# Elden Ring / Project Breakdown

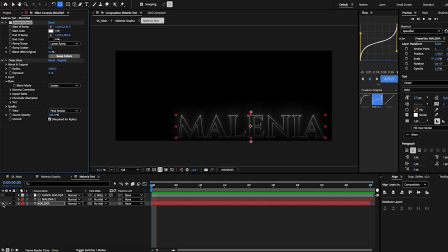3189s
And then I have a deep glow 500.1, and it just helps give it a little bit more of a outline.
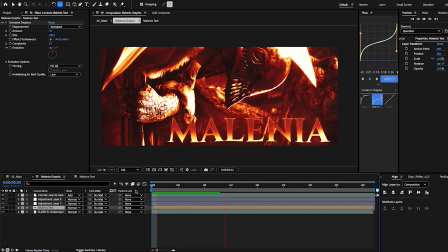3199s
So yeah, that's how it ended up looking like this.
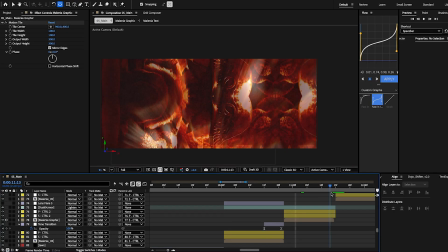3203s
Could have probably been a little bit better, but it really didn't, need to be there.
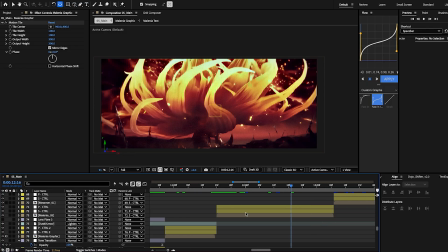3210s
But then we go into her using it. Pretty cool scene.
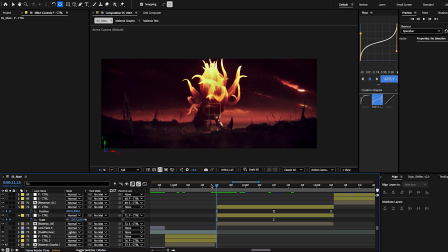3218s
Just base values here, position normal, scale at 100, and then we have it zooming in. So it goes from 100 to 107, and we pulled the position up to the top of the composition.
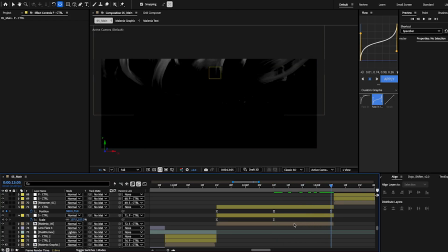3231s
And then this position here starts going down
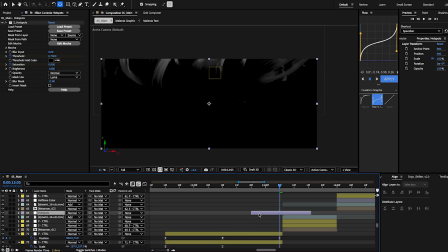3239s
to help with this next movement, which I will show you. And also this hotspots transition is really good.
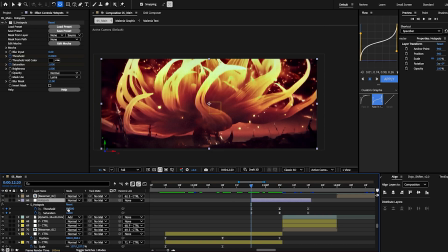3245s
So I just keyframe. We have threshold at 0, saturation at 1, their base, or maybe not their base values.
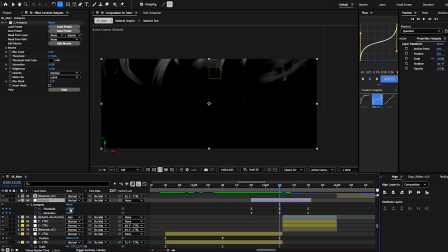3257s
But either way, it goes to a threshold of 0.73, and we take the saturation out to make it full black and white. And then we have Mesmer's hand showing, and the way
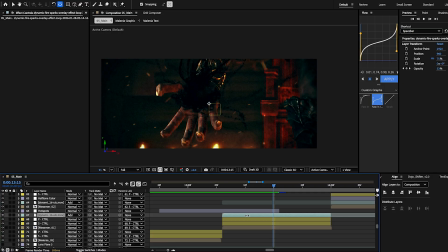3273s
we do that is same thing. We have a motion tile on him. We have the position up, so you can't really see because of the hotspots.
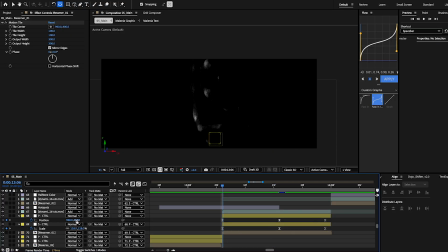3285s
So let me
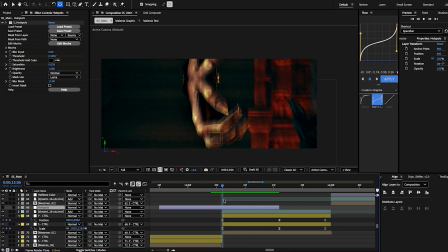3290s
we have the position up and coming down, and we have the scale at 118, and it like kind of zooms out,
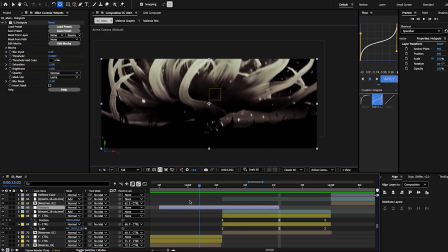3299s
and so it looks like we're kind of going. It's just a good transition. It looks like we're going down under the clip and revealing a new one of his hand coming down.
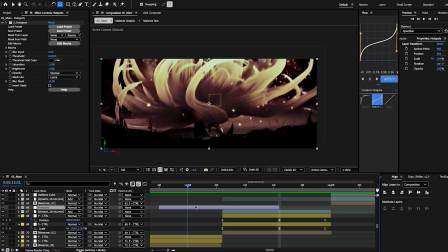3308s
The motions match pretty much.
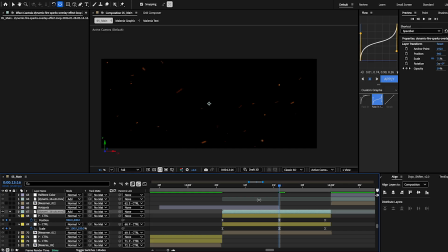3310s
The only other thing I have on this is this fire overlay set to add. The opacity goes from 0 to 100.
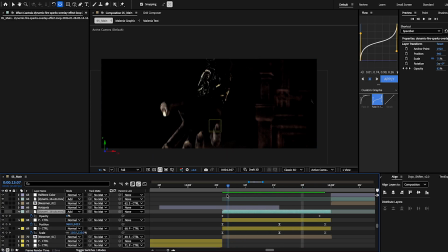3325s
So this is what it would look like without it, but I feel like it added a bit more.
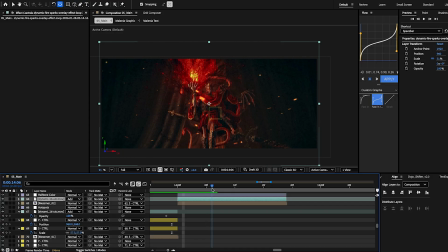3334s
Same here. It's just cut. We have them kind of flying around.
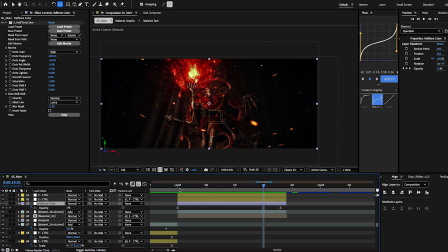3341s
We have this halftone color, which goes from 0 to 43%. Or no, it goes from 0 to 100% to help with this transition.
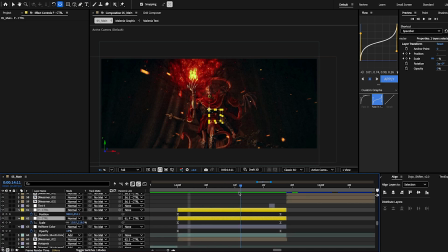3353s
These scale and position keyframes are just literally zooming in and pushing up towards him.
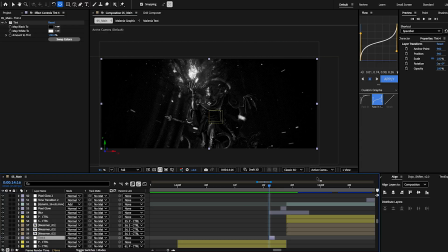3364s
Yeah, this one framer right here is just a tint, and then we have a blur.
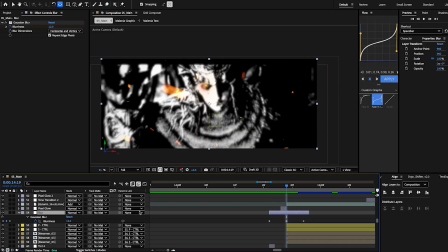3369s
It's just a regular Gaussian blur going from 0 to 12. That's what it looks like without it.
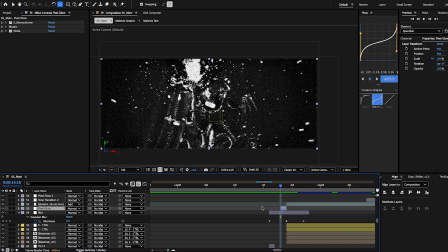3377s
And then I have this like, I don't know, I made it and I just called it Pixel Glow, and I saved it as an animation preset, I believe. Yeah. I'll show you guys how to make it though. So it's S monochrome.
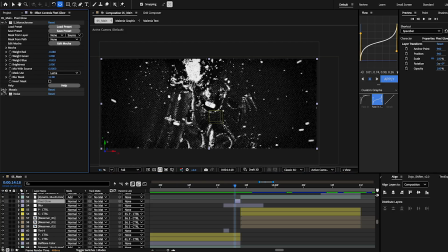3397s
These are the settings. And then it's a mosaic, both set to 1000. And then it's a lot of noise set to 50. So yeah, it gives this like kind of like old retro video game vibe. I don't know. I personally really liked it, and I will probably use it more and more if it fits the edit.
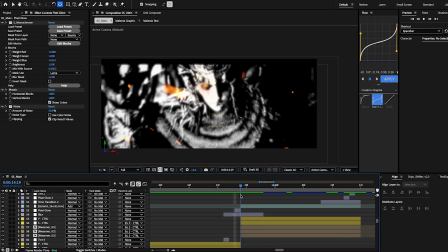3417s
But yeah, straight into. So we got some like flickering basically into him.
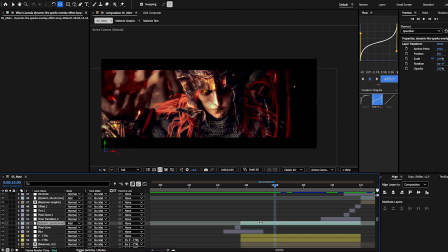3423s
The black bars come down for just the cinematic push. We've still got the flames going around.
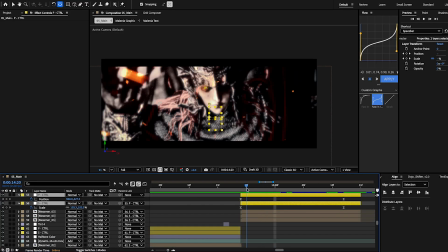3431s
The scale and position just goes into him.
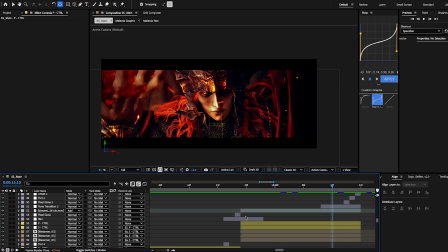3439s
And I'm trying to think of what else we have going on here. So I have this clip of him duplicated 3 times.
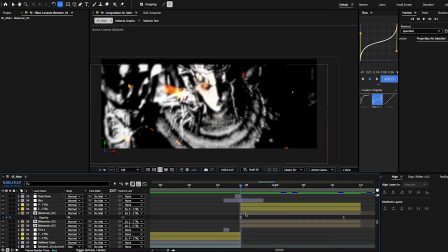3447s
And I'm pretty sure there's a mask. Yeah, so this one has a mask, and it's his eye.
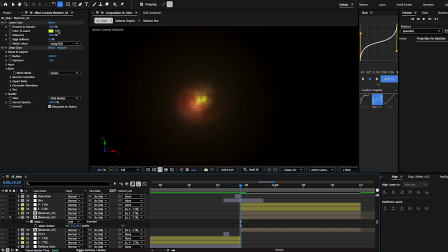3456s
And I just set a leave color, and I took the little highlight pen and clicked on the yellow of his eye, set the amount to 100, the tolerance to 100, and a deep glow on it.
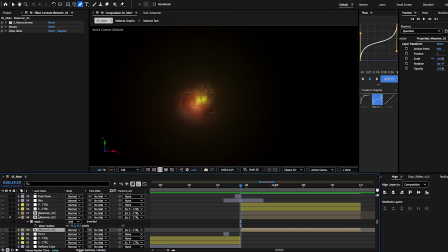3473s
What else is here? I don't think anything else is.
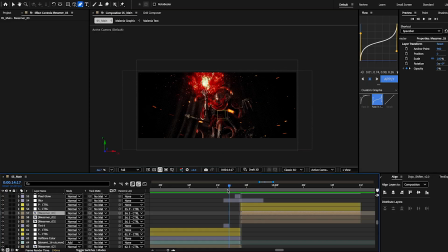3478s
So yeah, it goes from like flickering, and then I have it the opacity of
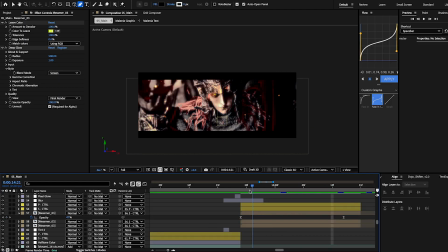3488s
this layer just like going from 0 to 100 to where it's like keeps with this Pixel Glow monochrome color into full color of him.
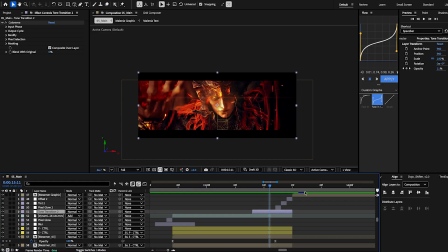3504s
What else do we have here? So then I threw on this tone transition, same thing I did for, I'm gonna turn these off for now. I did for the Millennia thing, where we make it warmer as it's going into it.
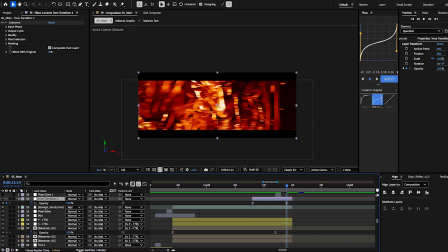3520s
It's the same stuff, just colorama, and it's keyframed from 100 or 0 to 100. And then the other one framers I have here is
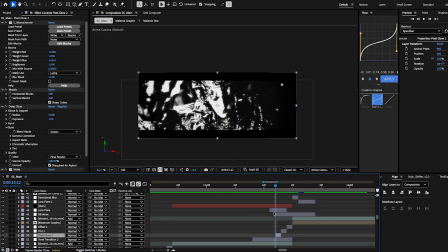3538s
I have the Pixel Glow again into a tint, but yeah, it's barely doing anything.
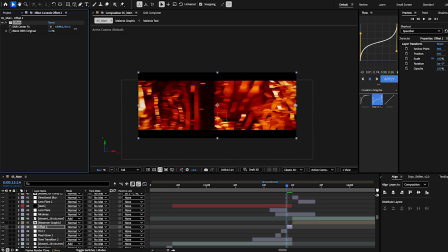3551s
And then I have offset to push it like that way, because that's the way in this next clip he's going to end up over here on this side. So just to help with that, I pushed him with just an offset one framer that way. Here we have lens flare, and it's keyframed.
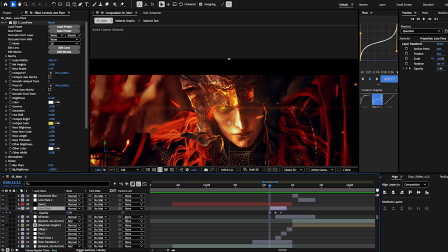3568s
So at first it's at 50%, and it's set right on his eye, and then it goes to 0, and then it goes to 100. I think it looks really, really cool. Make sure you put all of these one framers and layers under the jaws black bars thing, because it will absolutely it'll
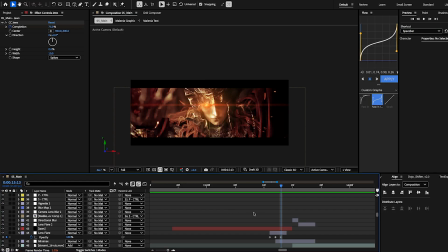3590s
it'll mess a lot of things up, and it will basically be putting it on top of it. So the black bars will be affected. So make sure you put those on top of your effects. So I just have it in. I don't have it keyframe out, so they keyframe in while it's zooming into him, and then it just is gone.
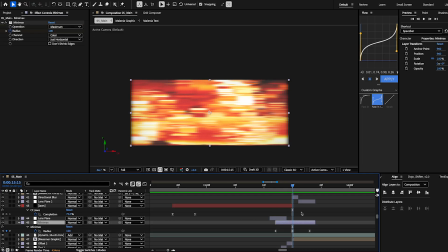3606s
I have Minimax set here.
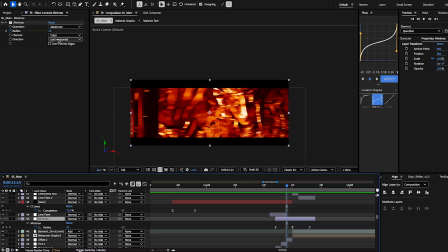3611s
It's set to just horizontal because that's the way we're going. We're not going up, we're going right.
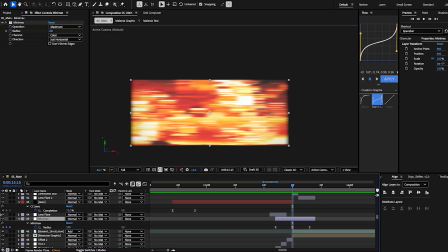3619s
Set to maximum, the radius goes from 0 to 100 and then back to 0. But yeah, it makes a pretty cool looking effect here. And then we have a one framer of a directional blur on top of it to,
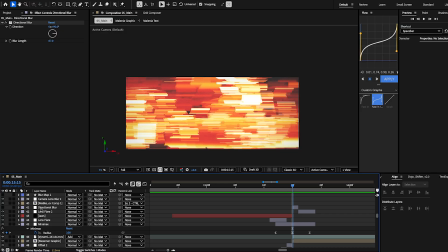3639s
you know, these highlights are a little bit too much, and the blur just helps like drown it out a bit.
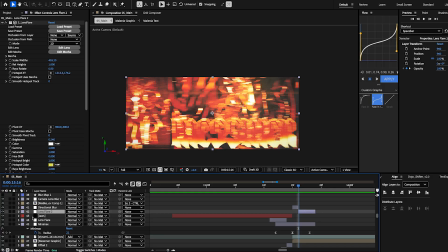3647s
And then we have lens flare again, and it is set to his eye.
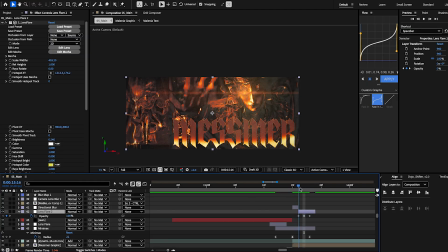3656s
Let me see if they're keyframed. Yeah. And then it's 100 on his eye, 0, 50. Same thing as this one right here, but just backwards.
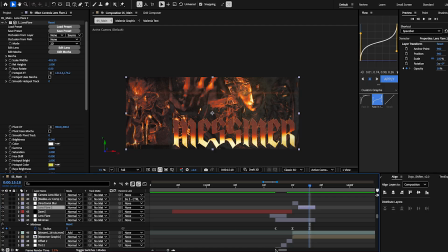3673s
So yeah, and then this design was pretty simple.